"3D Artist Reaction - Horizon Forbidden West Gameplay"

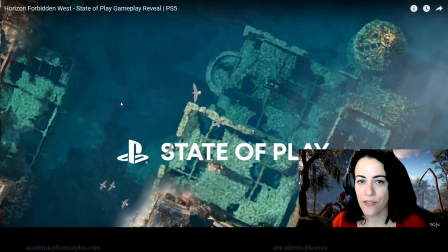(0:00)
Hey guys, it's Monica at Academic Phoenix Plus, and welcome to a 3D artist review of Horizon Zero Dawn 2. So I'm very excited because Horizon Zero Dawn is actually one of my favorite games. I played it a few years back and I thoroughly enjoyed it. I love the character. I love the environment.
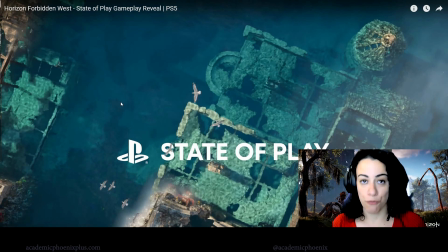(0:17)
It's actually one of my top 5 and not top 3, along with Last of Us 2 as well as Last of Us 1. So those are the top 3, and then a couple others. So I just wanted to talk about the really exciting news, the Horizon Forbidden West game trailer.
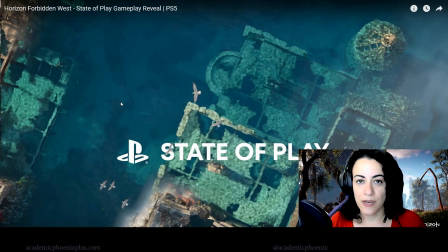(0:33)
And the reason why I'm going to talk about it is because 3D animation and video games have a lot in common. They have to do modeling, they have to texture, they have to animate, they use the same type of pipeline. But the major difference is that game companies have to use a game engine versus animation has to just render. So they can do render layers, they can compose it all together and make this really beautiful quality render.
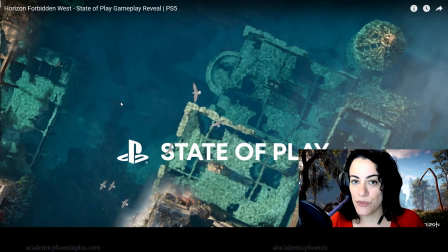(0:52)
But in games, it's really challenging because you're limited with a computer or in this case, a console. So therefore, you have to be extremely creative when it comes to shadows, to level of details, to the number of polygons you can have in your characters and assets, and so much more.
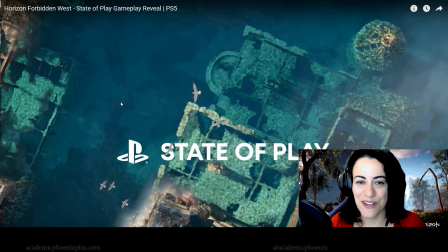(1:09)
So that being said, let's get started with watching Horizon Zero Dawn Forbidden West. Now, I know at the beginning, a gentleman is speaking.
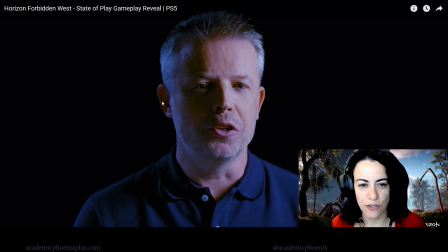(1:15)
And by the way, I really like his lighting. They use this blue lighting on the right, his right, my left, and really great job. And that little highlight right there, right next to his pupil and iris. If you guys watch my tutorial on how to light in CG, that's kind of something that we do, is highlight that tiny little highlight right there in the eye.
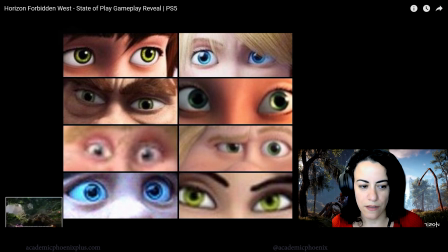(1:33)
It's just a really nice way of showing off the eyeball / geometry of the eyeball.
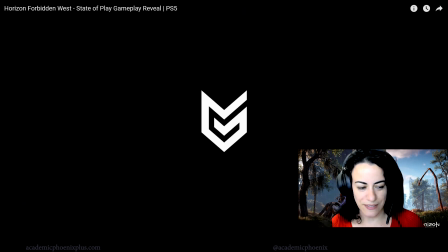(1:38)
All right. Love this logo. Get excited already looking at it. I'm so excited, guys. It's been a while.
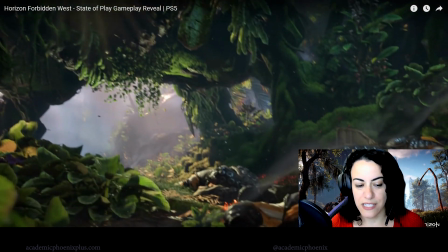(1:48)
So down here at the bottom, it says that it's been captured by the PlayStation 5 console. I do not own one just yet. I probably will have to somehow beg somebody or, just try to figure out how to get a console because I definitely need to play this game when it comes out.
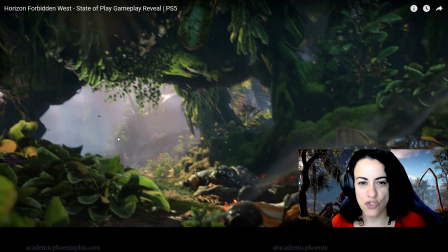(2:04)
Now, what I thought was interesting about this choice of camera angle, because again, game and animation have a lot of similarities, and one of them is camera language. And it starts off with a POV, which is a point of view of a different character. Usually you see it in the main characters, which would be Aloy.
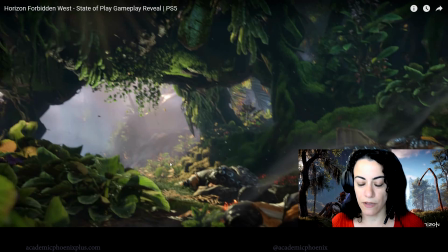(2:21)
But in this case, we're actually seeing from a victim. So I thought that was kind of an interesting choice.
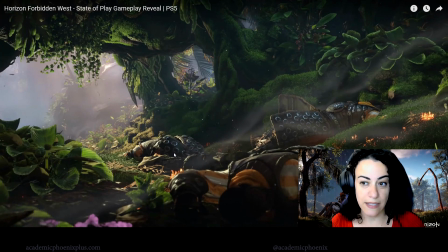(2:28)
So that could either mean that we actually will be playing this character, that somehow we live, or not. It could be just an introduction to this level.
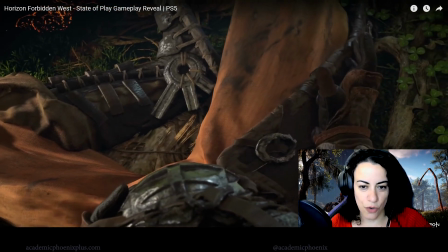(2:39)
Now, I'm really into dynamics, so I like to see how they do clothing, how they do fire.
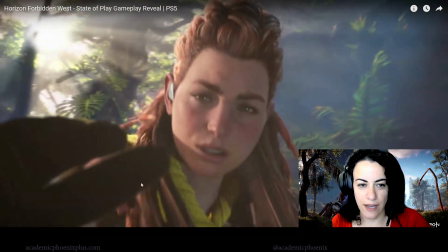(2:44)
You can see that there's little particles everywhere. And then there she is.
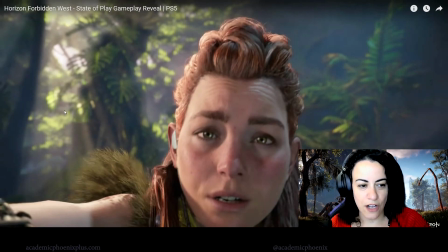(2:50)
I also like to look at the fog lights. You can see that there's like God rays over here, and all of this is pointing to her. So that's what makes it, again, like cinematography, is that she's being highlighted as she comes into the scene. Now, other really cool things to look at is the foliage, of course, which we'll get a better look at it later.
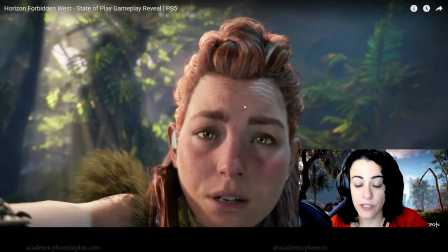(3:06)
But please note what I call her expressions, which we call blend shapes. The face expressions are really stellar. This is all texture information. There might be some blend shape information when it comes to bringing up the eyebrows and things like that, or deformation.
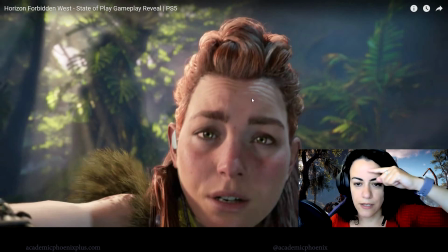(3:24)
But the wrinkles that she's getting right here, it's actually deformation from a texture. So when the animators lift up the eyebrows, it triggers a texture that will give you wrinkles. So I am actually very impressed with the techniques that they're using in this.
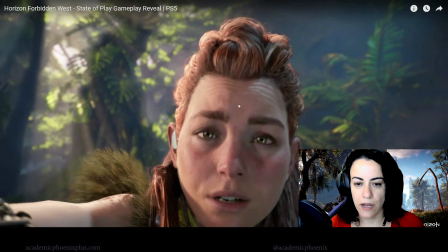(3:40)
This is very high quality textures, very high quality, of course, modeling and animation. So please note her teeth. They're not perfect. They don't have like dentists back then where they'd or I guess back then's not the correct term.
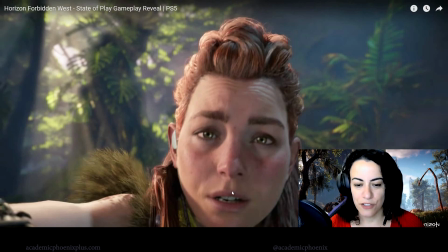(3:53)
It's more like future, way in the future. Her teeth still look great for, not having dentistry, but, no braces.
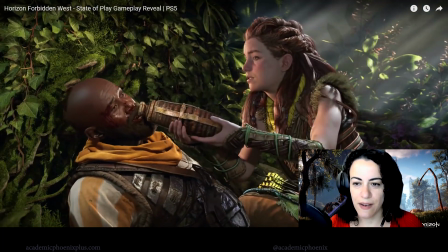(4:02)
Her dynamics are really cool around her hair. I always like to look at it. Not happy with the penetration here on her shoulder, but that's okay.